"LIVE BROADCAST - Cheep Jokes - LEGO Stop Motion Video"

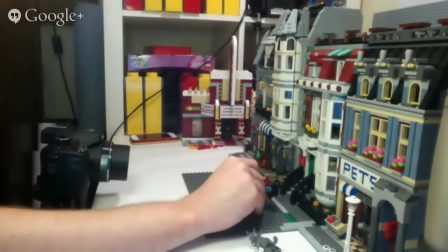(12:33)
Hopefully you can hear the camera clicking as we go.
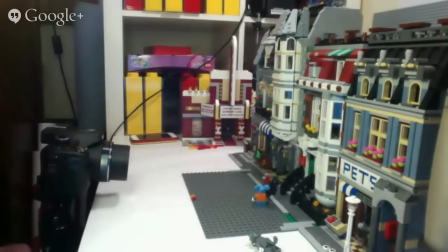(12:37)
It gives you an idea of how many frames we actually use when making a stop motion.
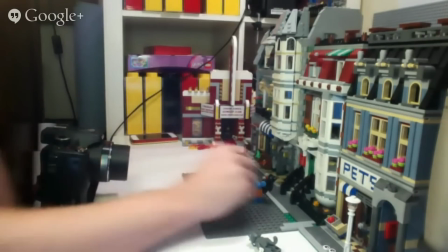(12:46)
It's, you know, it might only be 15 seconds on YouTube, but it actually takes a fair while to put all this together.
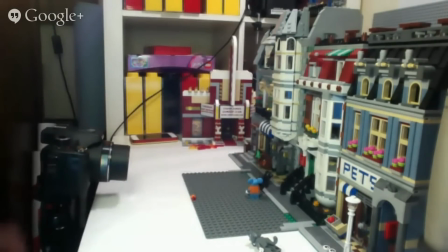(12:55)
So here we go. He's in the center of the screen now. He's going to start dropping Catwoman into place.
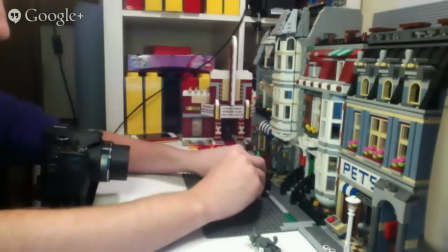(13:06)
I'm just moving Itchy's head a little bit to the right each time as well, so it's like he can see what he's doing.
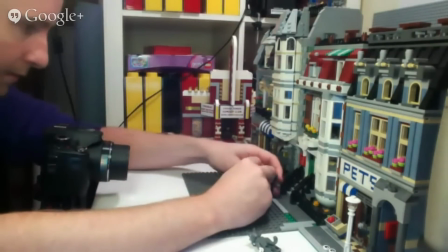(13:15)
I'm going to tilt him a little bit here as well as he starts to put her down.
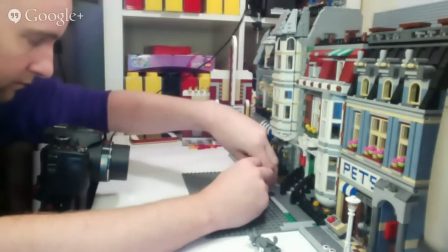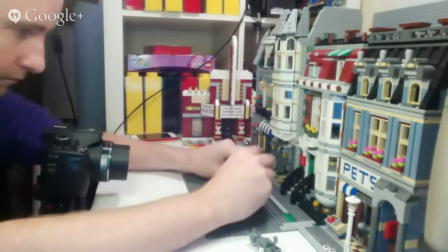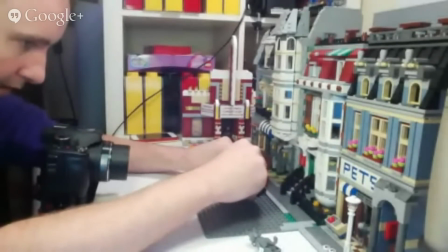(13:30)
It's the problem with these when you're turning on an angle, they do fall over, which makes it kind of hard.
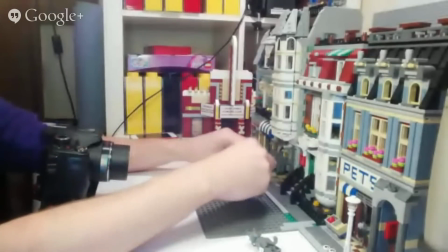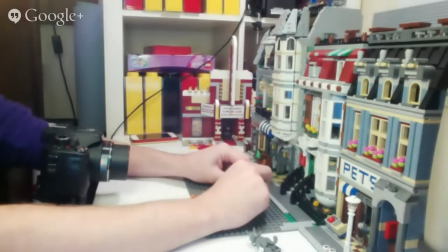(13:44)
Okay, he's got her in place, and I'm going to just have him moving his arms up and down like he's tinkering
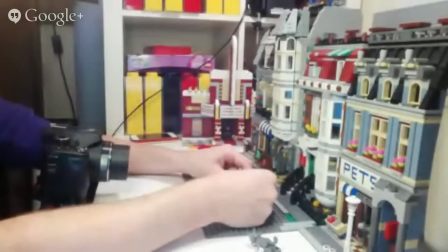(13:54)
with her, as you'll see shortly what we're up to with this.
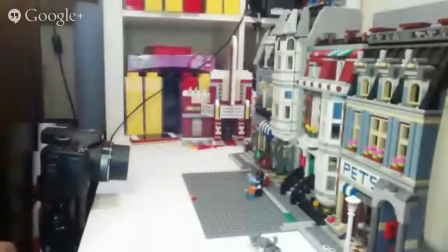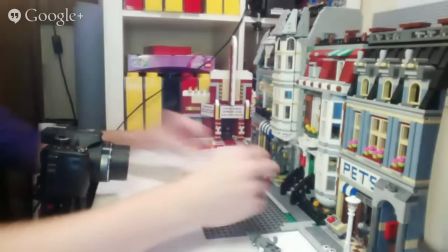(14:04)
It's almost like a bit of a workout doing this. Your arms are swinging back and forward the whole time.
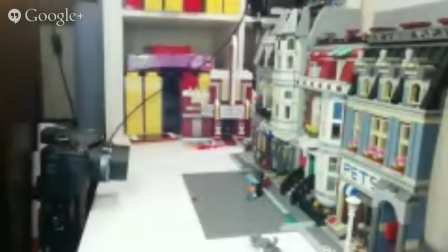(14:10)
Moving these characters just a tiny little bit each time can be kind of exhausting, but that's how it is for doing these stop motions. Alright, so he's just putting this in place.
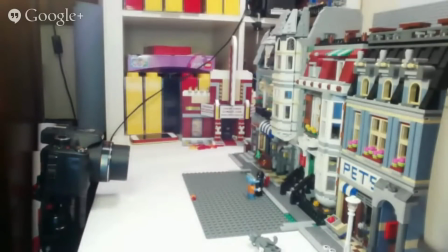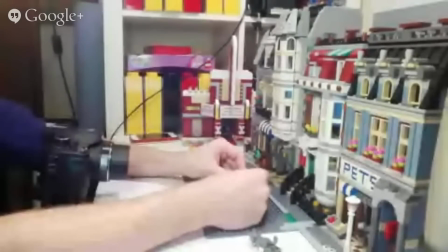Alright, so let's swivel him back out of here.
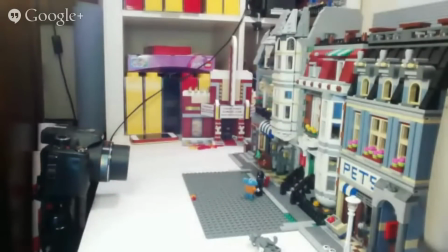(14:42)
And then he's going to run off out of frame.
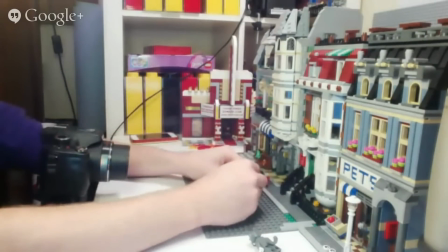Okay, now have Itchy here walking away.
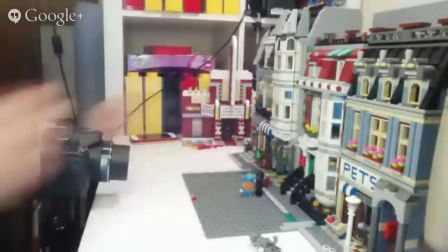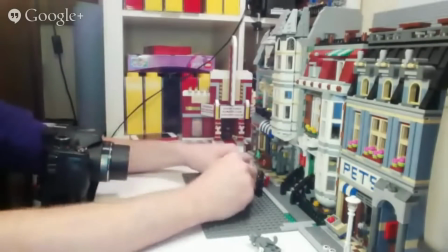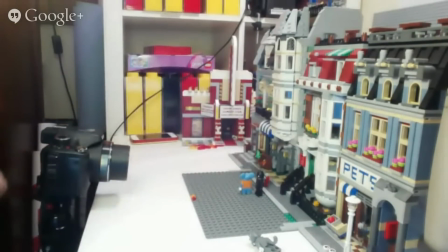(15:15)
Try to get some arm movement in there with him to make it a bit more exciting.
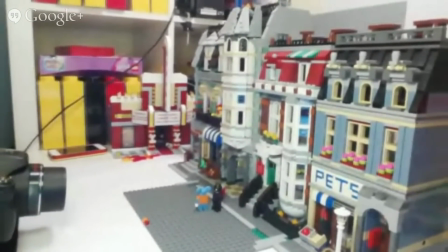(15:22)
I'll just move the computer there a little bit closer so you can see better.
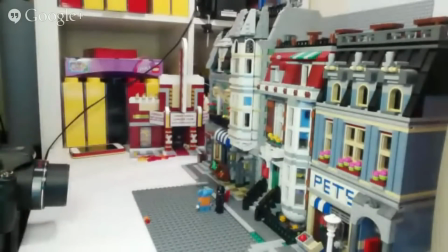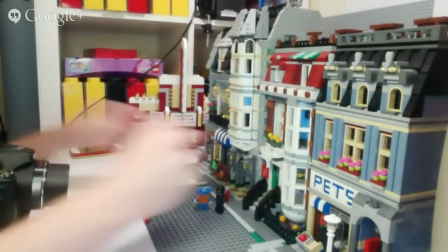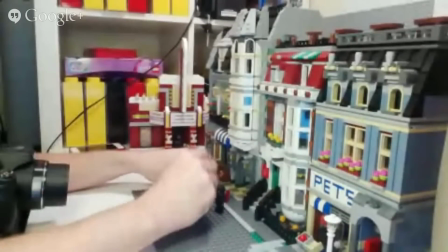(15:39)
So it's a little bit slower this one because I'm going every half brick because he's not going to be off balance by Catwoman, but it'll add a few more frames. It'll be worth it. Make the video look a bit better.
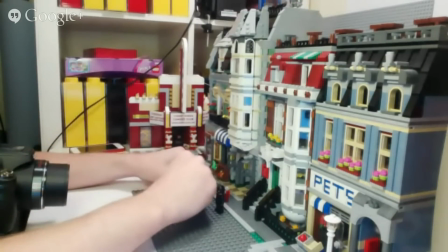(15:58)
So he's about 5 rows from being out of frame at the moment, so we've got a little while to go here.
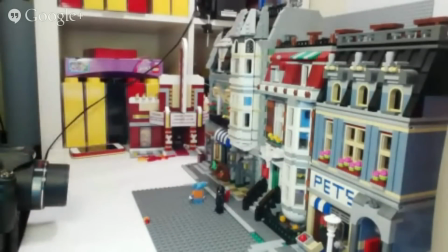(16:05)
Remember, jump through to
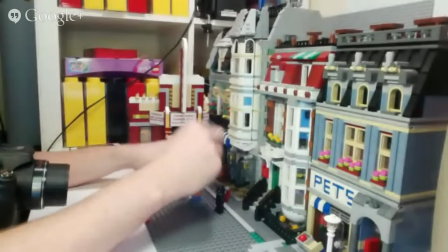(16:10)
www.cheepjokes.com. That's cheap with a double E, like a chicken.
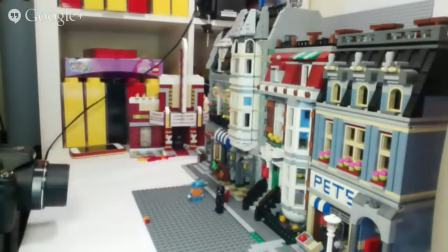(16:15)
Go to the contact tab and find the live chat thing. And if you've got any questions, send them through right now, and I'll try to answer them for you.
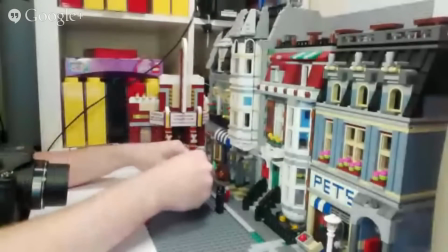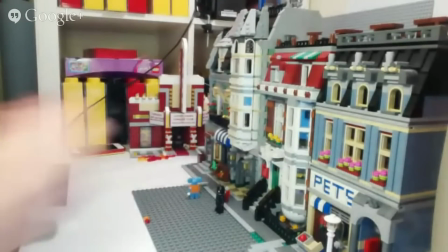(16:33)
How's this for multitasking?